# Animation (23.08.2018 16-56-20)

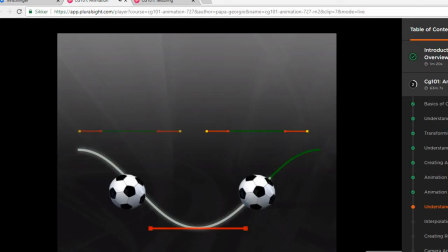499s
That is controlled by the keyframe's tangents.
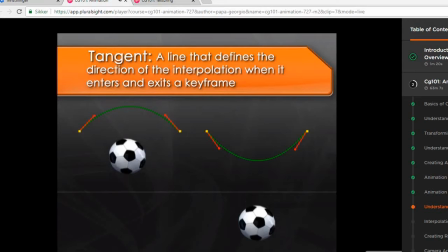502s
A tangent is simply a line that defines the direction of the interpolation when it enters and exits a keyframe.
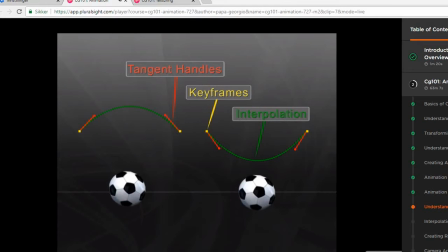510s
We can edit these tangents using their handles to change the motion in between frames. Let's look at an example of a bouncing ball.
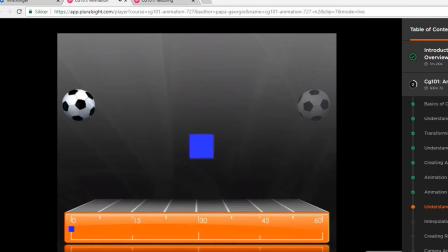519s
There is a key in the air at the beginning and at the end of the timeline, and a key on the ground in the middle of the timeline.
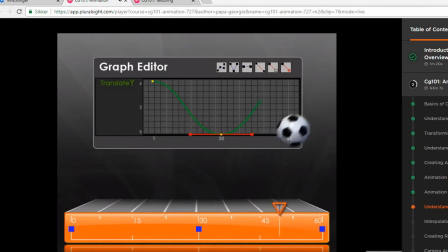528s
Okay, let's play it back, and it doesn't look like a bouncing ball. It looks like a ball floating to the ground and then floating back into the air. This is because the interpolation type is set to flat, which makes the motion move at a steady pace.
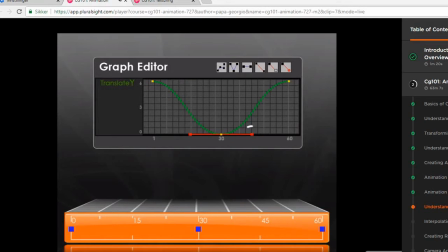543s
Let's try editing the tangents to fix our animation. First, we'll grab the tangent handle, then drag it up. Let's play back the animation. Well, it's falling faster, but now it moves down too far and the motion is still too smooth.
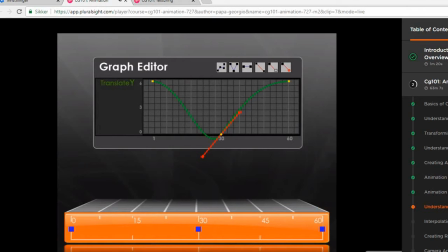558s
If we grab the other end and try to fix it, nope, that just does the same thing in reverse. To fix this, we have to break the tangents. Breaking the tangents lets us move each handle independently.
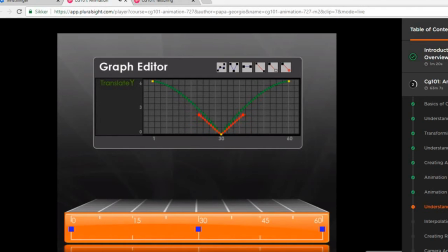571s
If we drag the tangent handles into a V shape, our ball now has a sharp transition moving into the keyframe and out of the keyframe. The ball now falls quickly, hits the ground, and then bounces back up into the air.
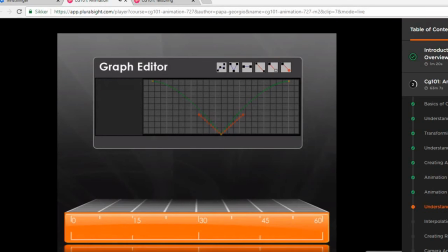585s
While you might be animating more complicated things, keyframes and tangents make up the backbone of computer animation. Tweaking tangent handles is normally the final step in editing the animation.
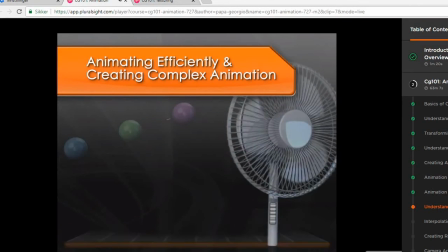597s
The following lessons will deal with animating efficiently and ways to create complex animation.
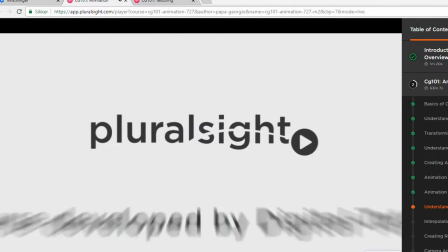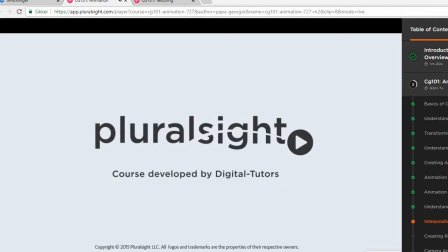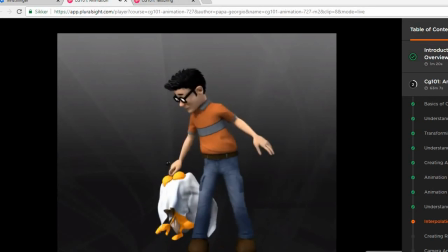615s
In this lesson, we will learn about ghosting and the various interpolation types. Let's take a look at our falling animation.
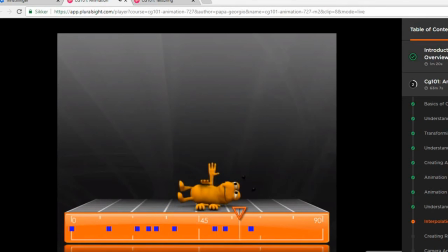622s
Alright, so far we've seen the animation in the time slider, the Dopesheet, and the graph editor. But none of them give us an easy to see, clear view of our animation. We have to play it, tweak it, and play it again to see if the tweak fixed the problem, and then go back to tweaking.
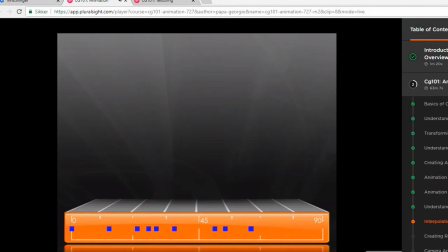640s
It's not a very fast way to animate. Well, there is one last way to see our animation, and that's with ghosting. When we turn on ghosting, we see that we have a lot more dolls in our scene. Well, these aren't real dolls, but rather glimpses of where the object is in time. Now if we move a keyframe, we get instantaneous visual feedback.
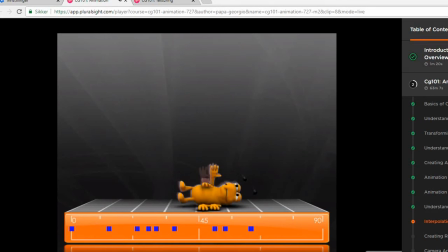660s
Ghosting is very useful for viewing the animation around the current time to see how your changes will affect the animation.
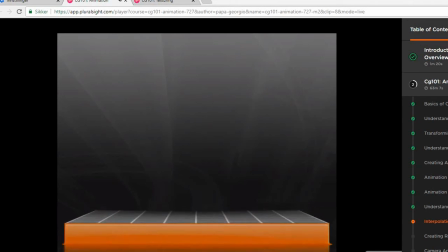667s
Let's now use ghosting to look at the various interpolation types.
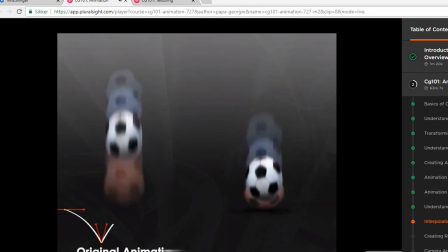671s
Here we see our original animation on the left, and the animation with interpolation type set to smooth on the right.
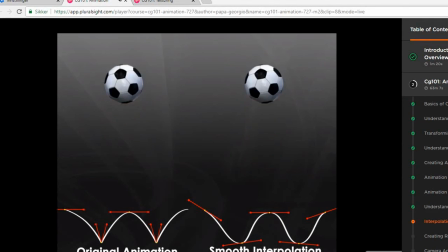678s
You can see that the motion is much more fluid, but it's still too smooth when the object hits the ground.
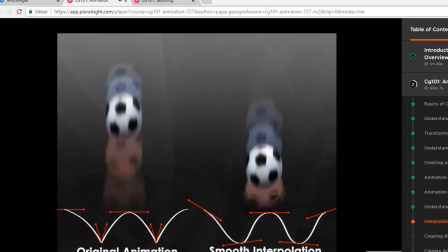685s
There are no sharp or sudden movements, and this is because smooth tangents conform to the position of adjacent keyframes,
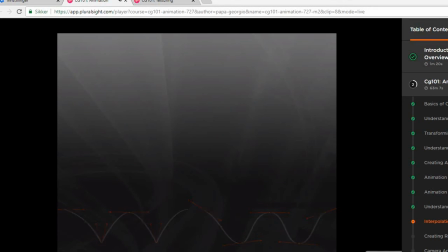693s
which is useful for extremely fluid motions. The next interpolation type we will look at is flat, which just flattens the tangents. If we play back the animation, we can see that our object sort of hangs wherever we have keyframes.
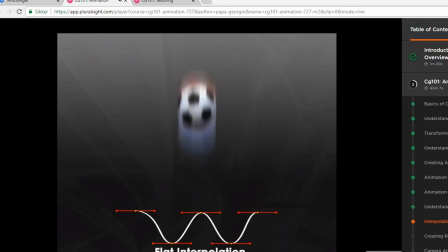708s
This is because flat tangents make the object slow down as it enters and leaves the keyframe. This results in a short pause while it goes through that keyframe. Flat tangents are good for more controlled, smooth animation.
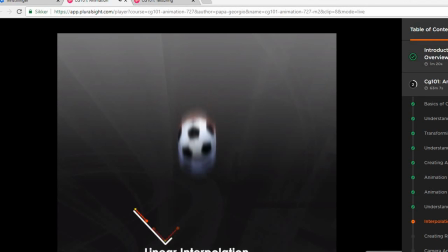723s
Linear interpolation is a very simple interpolation type. It just sets the tangents to create a straight line between keyframes. This type is good for mechanical movements because the animation is steady. It doesn't speed up or slow down. The last common tangent type is stepped.
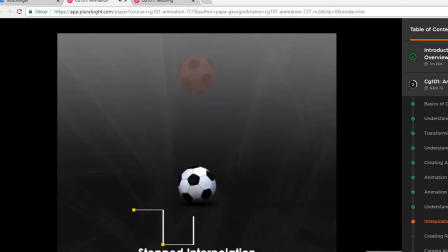742s
Changing the tangents to stepped really changes the look of our F-curve in the graph editor.